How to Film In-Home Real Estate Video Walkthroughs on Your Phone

And that's going to give you that feeling of moving into the room without actually walking into the room. Alright, so now that we're in the room, we want to do our best job at showing the room in its entirety. We don't need to walk through it because the way this camera is set up, it's going to be zoomed in too much than if you had a wide angle lens.
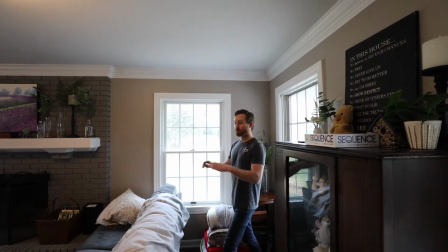(4:29)
So we want to back ourselves into a corner as much as we can. We're going to start with the motion of the camera up a little high, up probably about chin level,
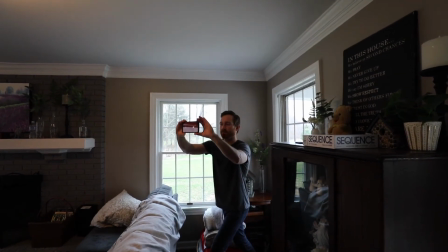(4:38)
and you're going to go ahead and pull back with the body while you move left to right.
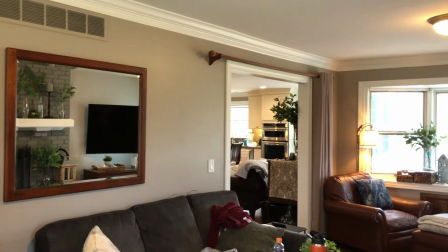(4:43)
And that's going to simulate movement from left to right as well as front and back, which creates a little bit more of a free-flowing motion.
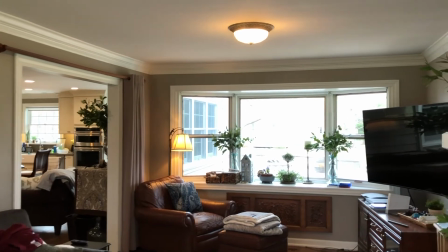(4:51)
Now once you've extended yourself to the right, we can push in a little bit as well.
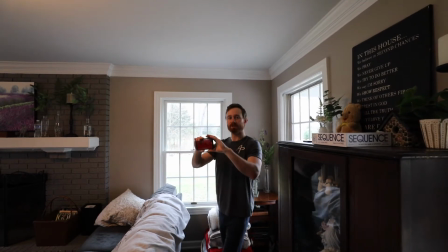(4:56)
So not only are we moving left to right, we're also getting a little bit of backwards movement and then a little bit of forwards movement, which is creating that walkthrough experience. You're not going to be able to, like I said, you're not going to be able to walk through the place because you're going to have so much up and down movement. So we need to find a way to create that. But once again, we're going to show how to go into a room. Right here we have a kitchen that we want to show in its entirety.
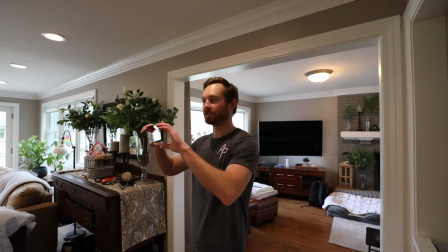(5:16)
So we want to start by as if we were walking into the room, and then we're going to do another pan shot. But first, let's start on a corner. You could either go from this side here and move in, or you can go from this side here and move in.
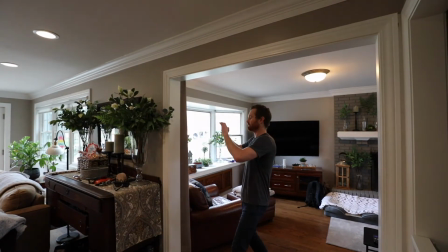(5:27)
And we're basically going to start our film right at that corner,
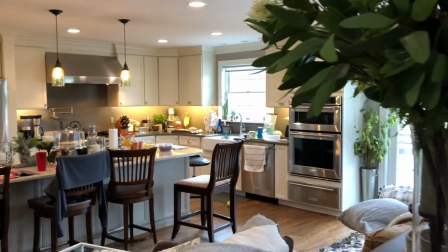(5:31)
and then we're going to move our bodies while we pan right to left and move into the room. And now we want to keep the camera chest level here. We want to keep the main focus level. Once again, let me go ahead and turn this camera real quick, other way. We don't want to have all this stuff on the countertop. This is how we're living right now, but if you're going to get your house ready for listing, we want to make sure all this stuff is pulled off the countertops. What you can do is you can shoot in the living room first, take all this stuff in the countertop, move it into the living room, and it'll create a nice clean space that'll look a lot better on video. Now we're going to get to the part where we're going to go upstairs. I never like to walk up the stairs with the camera, and the reason is because there's so much up and down motion that it really creates a lot of shake in the video, and it just doesn't look great. So what we like to do is stand at the base of the stairs, go ahead and start your camera low as if you're coming from the hallway.
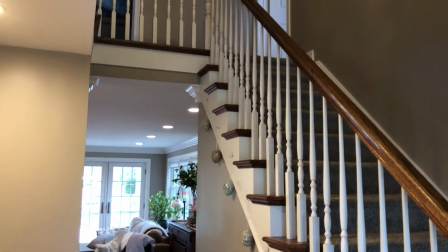(6:29)
You're going to just back it up a little bit, and then you're going to start to point up towards the stairs.
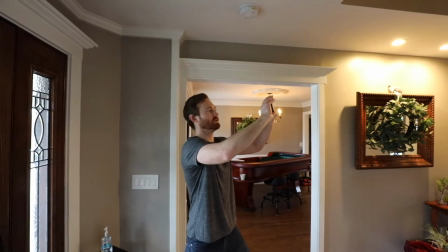(6:38)
And this is basically our way of simulating that we are moving up the stairs.
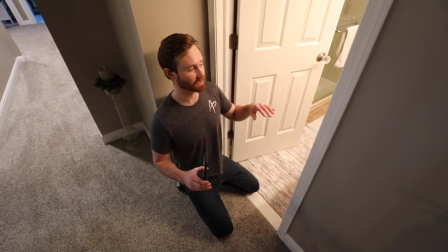(6:44)
All right, so I know it looks a little weird, but this is how we have to do bathrooms, because we want our main focus to be just above the bathroom countertop.
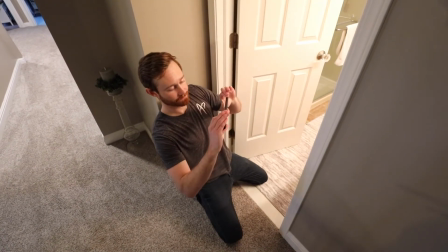(6:51)
And what we're going to do is start here, back a little bit, and then you're going to push in.
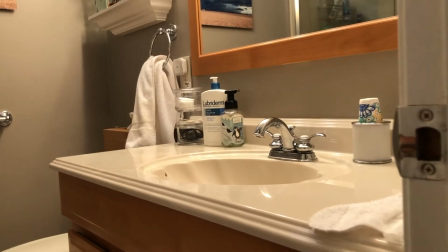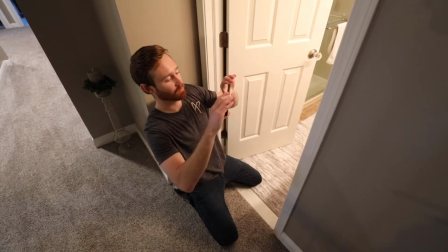(7:02)
Like we were doing for the other rooms, and that's simulating us walking into the bathroom with the main focus being on just above the countertop.
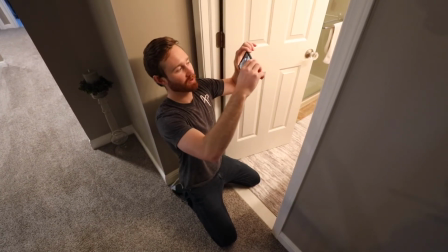(7:09)
And the reason we do it that way is you don't want to be pointing down. It just narrows the room. It doesn't make it look great.
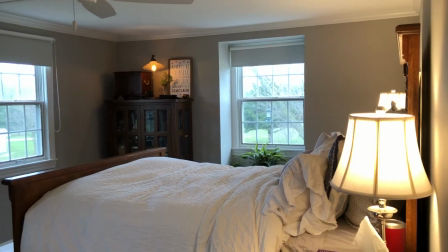(7:14)
Now we're going to go ahead and do bedrooms. Very similar to like a dining room or a living room or kitchen, where we're going to just do the push-in shot to make it look like we're walking into the room.
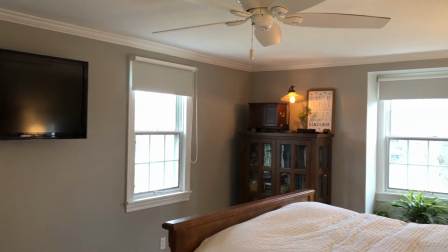(7:22)
And then we're going to do kind of a panoramic shot to show what the room is in the layout. Now you have all the steps you need to create a good in-home virtual tour. Let's review so you feel confident moving forward with your film settings. First things first. We're going to be filming landscape mode, not portrait, landscape. It's going to allow for a wider angle and show more of the room. Second, we're filming at chest, neck level. We're not up here filming down, not down here filming up, chest, neck level. Third, for exteriors, we just want to pan left to right. Make sure the house is positioned in the middle of the screen, and you're just going left to right, right to left. Interiors, we want to do the push-in shots. So we're starting at the trim and then we're pushing into the room. We're not moving our legs, we're just moving our body to simulate what it looks like walking into the room. Then we're going to do pan shots. We're going to pick a corner, we're going to back up, and we're going to move backwards a little bit while we pan across the room. This will allow us to show the room in the entirety.